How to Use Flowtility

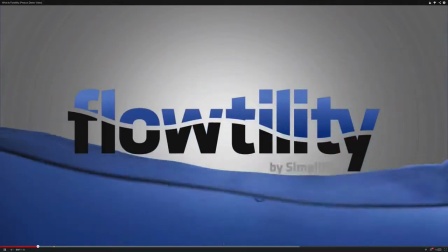0:04 This lesson is about using something called Flowtility. I love Flowtility.
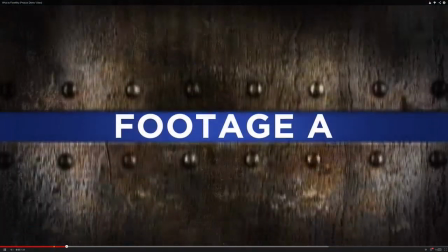0:09 I use it all the time. It's a library of high quality motion graphics for your Screenflow projects.
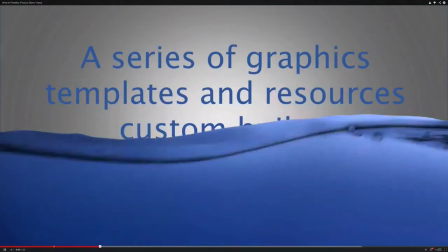0:15 There are little clips that you add to your document and they add interest or transitions.
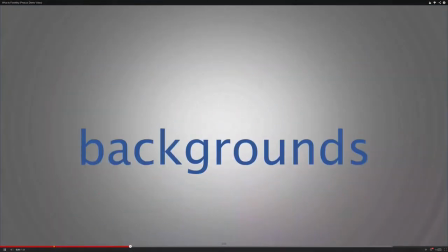0:22 They're really, really fun. And you've seen them in my projects.
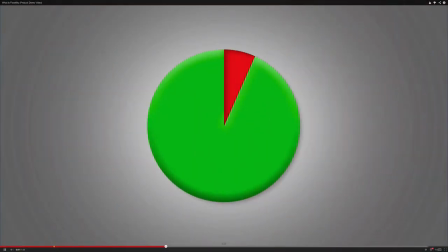0:27 If you've ever watched any of my videos, I use them a lot. And this is a product demo video that they had on YouTube,
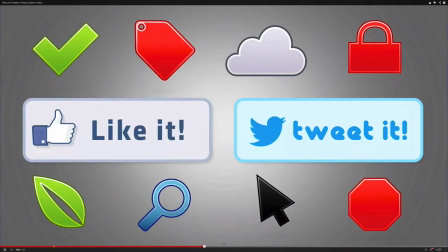0:35 but I'm going to show you some ways that I've used my Flowtility clips.
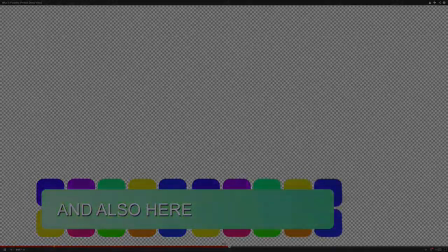0:42 Okay, so this video
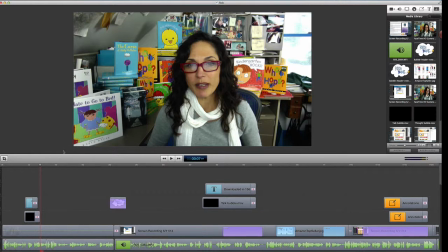0:45 is one I did for a coach I was about to work with named Rob Goyette, who is fantastic. And I wanted to give him a little idea of what I was doing so I could get good business advice from him, which he gave me, by the way. If you're ever looking for a business coach, I will include his link on the page.
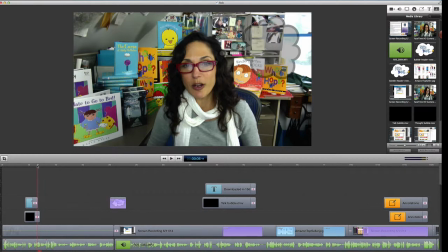1:05 Anyway, so here I introduce myself, and I also wanted to give props to my friend Donna, who introduced me. So I put in a little Flowtility bubble, thought bubble, but I didn't want to say it
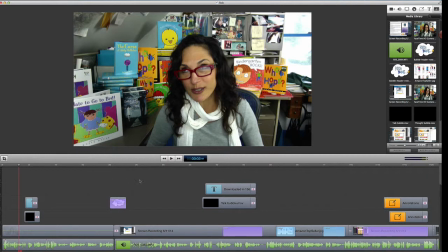1:22 because it diverted from what I was talking about, so I just put in a little thought bubble. So here you go.
So Donna suggested this to let you get to know me a little bit, also so I could.
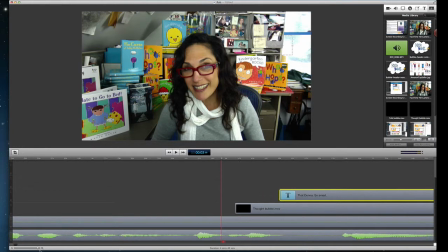1:34 So I like to increase the size on the timeline so that I can get much more precise with what I'm working on. And what I do is I have my Flowtility item here, whatever the clip is.
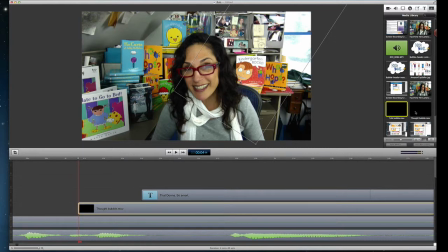1:52 And here it is here, talk bubble, thought bubble. I renamed them in my folder previously because whatever they named them, I didn't like it. It was some number, I think. So here it is, and it starts to come in.
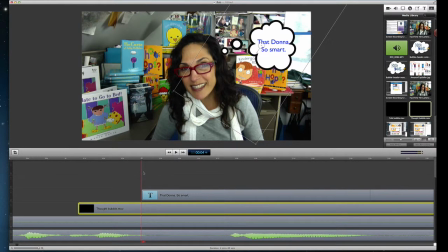2:08 There's the first thought bubbles, and then here's the cloud. And what I do is I like to have the text come in when it can start containing, when the bubble starts containing the words.
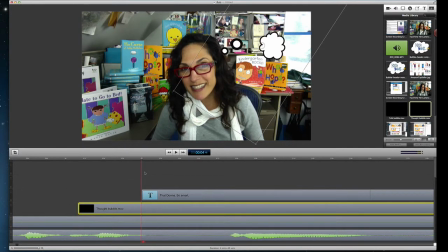2:23 So you have to really start to pull your timeline scrubber.
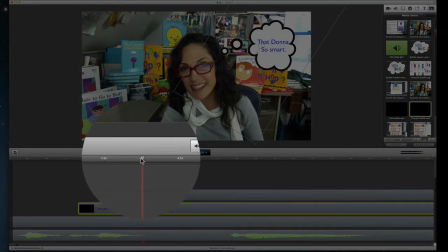2:31 See where my mouse is right here? Just pull the timeline scrubber and see.
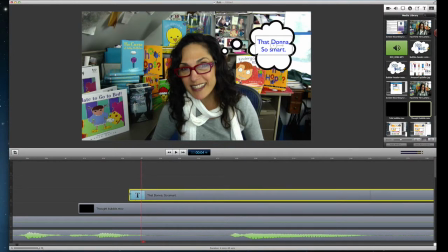2:35 And that's where you're going to pull your text box to. And then it's done. It's there. Boom.
This to.
And then I always like to have it fade out usually.
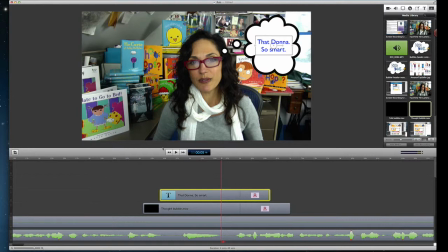2:49 Whoops. There at the same time.
Let you get to know me a little bit.
Because, boom, pull it to the same spot, there.
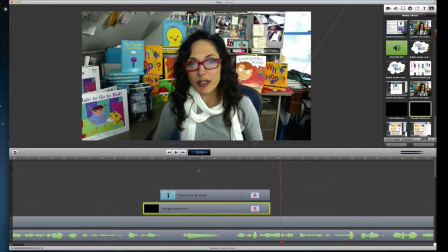3:02 Let you get to know me a little bit. Because it is abrupt otherwise. And I just like it that way. And I just leave it up for, how many seconds is this? This is 2.5 seconds. And that's plenty of time for somebody to be able to read it and have it just be like a funny little thing.
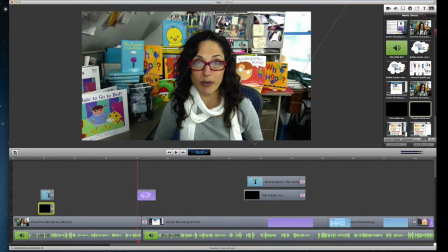3:21 That is how I do a thought bubble. Now, and here is, it's a talking got bubble.
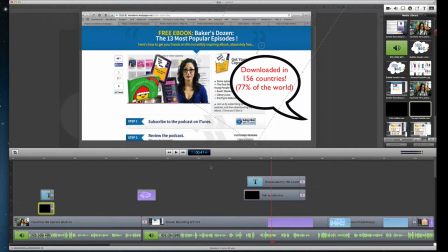3:30 About 2022.
So I am now talking about something about my podcast. And there was a lot of information going on. And so I wanted more information to be relayed.
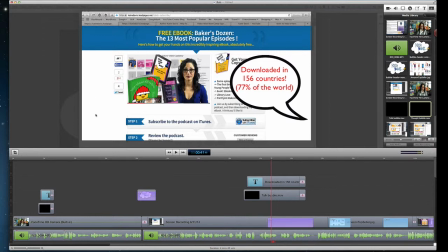3:45 I didn't want to put just text on the screen, but say it with a talking bubble. So again, same idea. It's this one's a little bit off, I have to say.
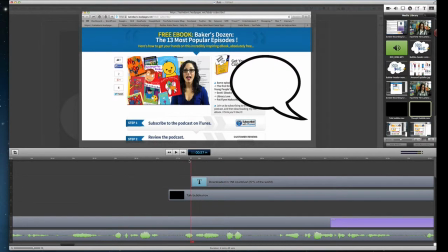4:00 So if I wanted to have it come up right when it's at its peak, I would pull it into here and make it a little better.